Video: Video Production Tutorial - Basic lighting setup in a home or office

Before you can begin to set the lights for your shot, you have to know what the shot is, how much will be seen, and who will be in it. And this is true no matter what type of camera you're shooting. There's an old saying in Hollywood that you can't light air, meaning that you have to have somebody there so you know where to aim the lights. In this movie, we'll cover the basics for both using a webcam and for shooting a scene with a small video camera, smartphone, or tablet. Let's do the webcam setup first in an office where we've pulled the shades on the window.
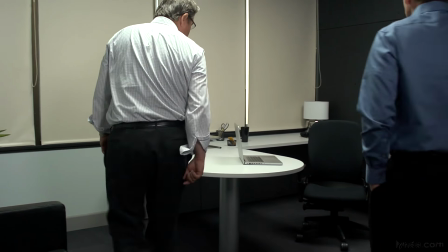Where you sit for your webcam shot will be a personal choice.
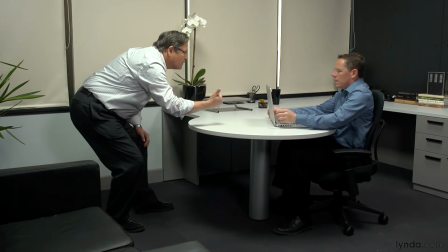You'll need to find a balance between appearing distorted if you're too close and getting lost in the background if you're too far away.
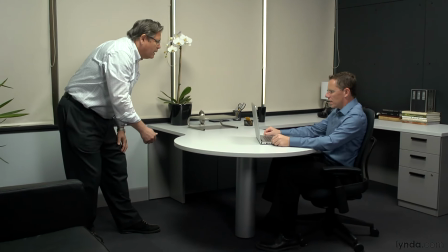Let's assume you'll be sitting at a desk. It would be best if you had someone to sit in for you so you can set the lights.
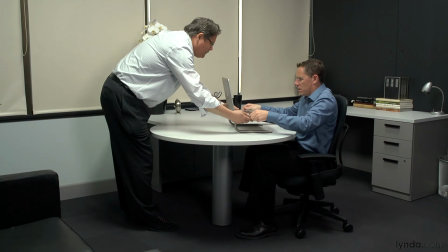Another good idea is to raise the computer screen or webcam high enough to have the camera at your eye level.
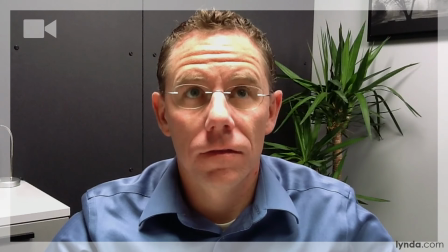There are two reasons to do this. One, you'll look better when the viewer isn't looking up your nose, and the other is so the viewer will see less ceiling. Overhead lights are better than nothing, I guess, but not by much. If that's all you have, then that's what you'll need to use.
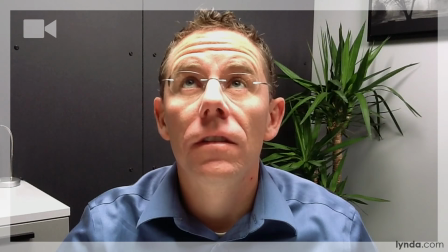The problem with using only overheads is that the light falls straight down, casting unflattering shadows under your eyes. If you happen to have track lights on your ceiling, then a simple redirecting to your chair location can make a big difference. The ideal angle will be about 15 to 20 degrees on either side of the camera or monitor and a few feet away. You may want to reposition your computer location to accommodate the fixed position of the track light.
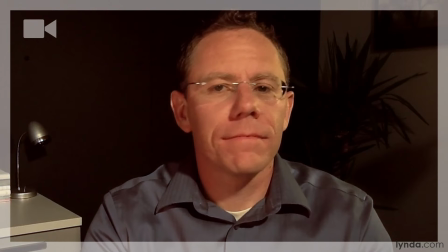The best thing about fluorescent lights? The off switch. Turn them off if at all possible and use a table or desk lamp.
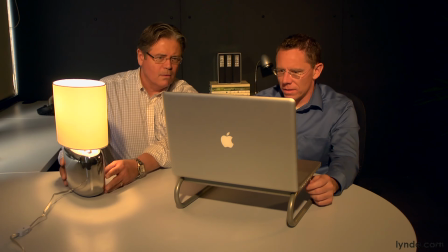And even if you can't turn them off, then at least supplement the lighting. Do yourself a favor and never appear on camera lit solely by fluorescent lights.
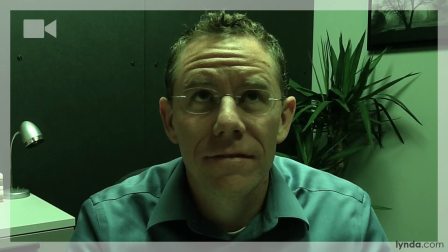You can thank me later. The reason is they cast an indistinct shadow straight down, and to a camera it's an ugly shade of green. There's absolutely nothing desirable about a regular fluorescent light.
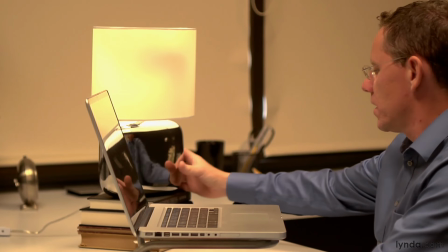So just what should a basic webcam lighting setup look like?
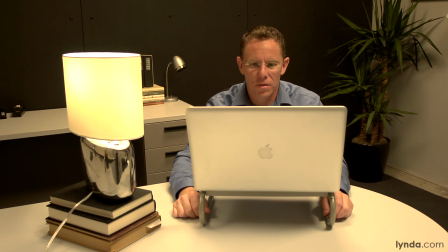Well, here's a subject in a room with the windows shaded, lit by just a table lamp with an incandescent bulb. You might see these in the store labeled as soft white or something like that.
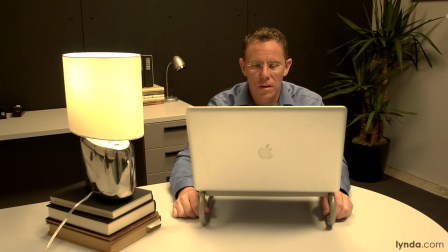It's supplementing the overhead incandescent light. Consider this the best basic setup because you're in control of the light.
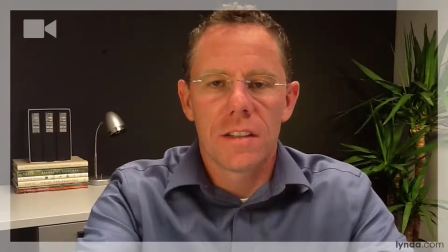There's light both on him, thanks to the table lamp, plus some light illuminating the background, thanks to the overhead.
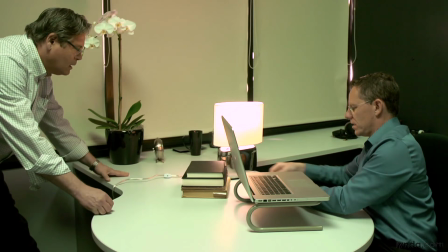A close second best case scenario for basic webcam lighting uses the desk lamp under fluorescence.
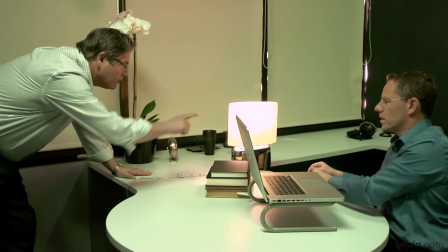The color temperature of fluorescent is somewhere between incandescent and sunlight,
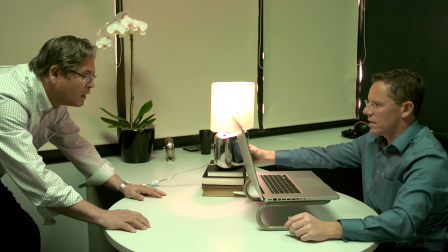so mixing these light sources isn't as bad as mixing incandescent with sunlight. You may need to place the desk lamp on some books or something to get it higher. The goal is to have the light a little higher than your head.
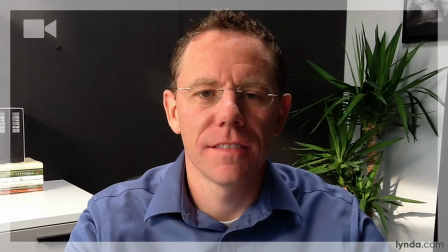A third best basic setup is to use the window as the main light, so we've opened the blinds on our window. Of course, the problem of relying on the sun is that it's always moving and not always shining. But let's say the sun is out and that it's coming in your window just right. In this case, it might be all you need. Not bad, huh?
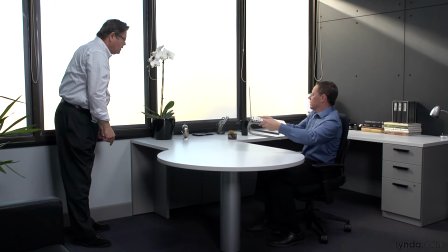And if your computer isn't at the right angle for the sunlight to shine on your face, then adjust it until you are illuminated.
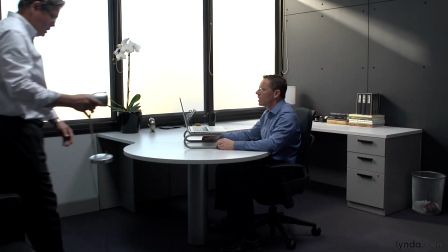But it might also be that the sun is too strong and coming in at an angle that creates a dark shadow on one side of your face.
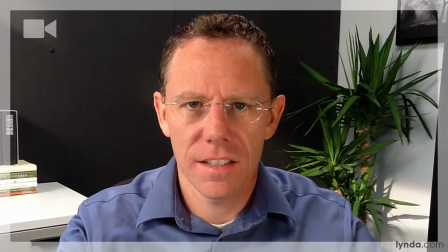In that case, you would need to shine a little light to fill in that shadow.
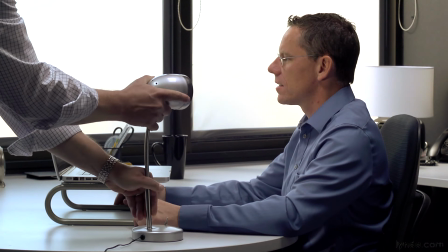Here we're using a little desk lamp that has an LED bulb that matches closely the color of sunlight.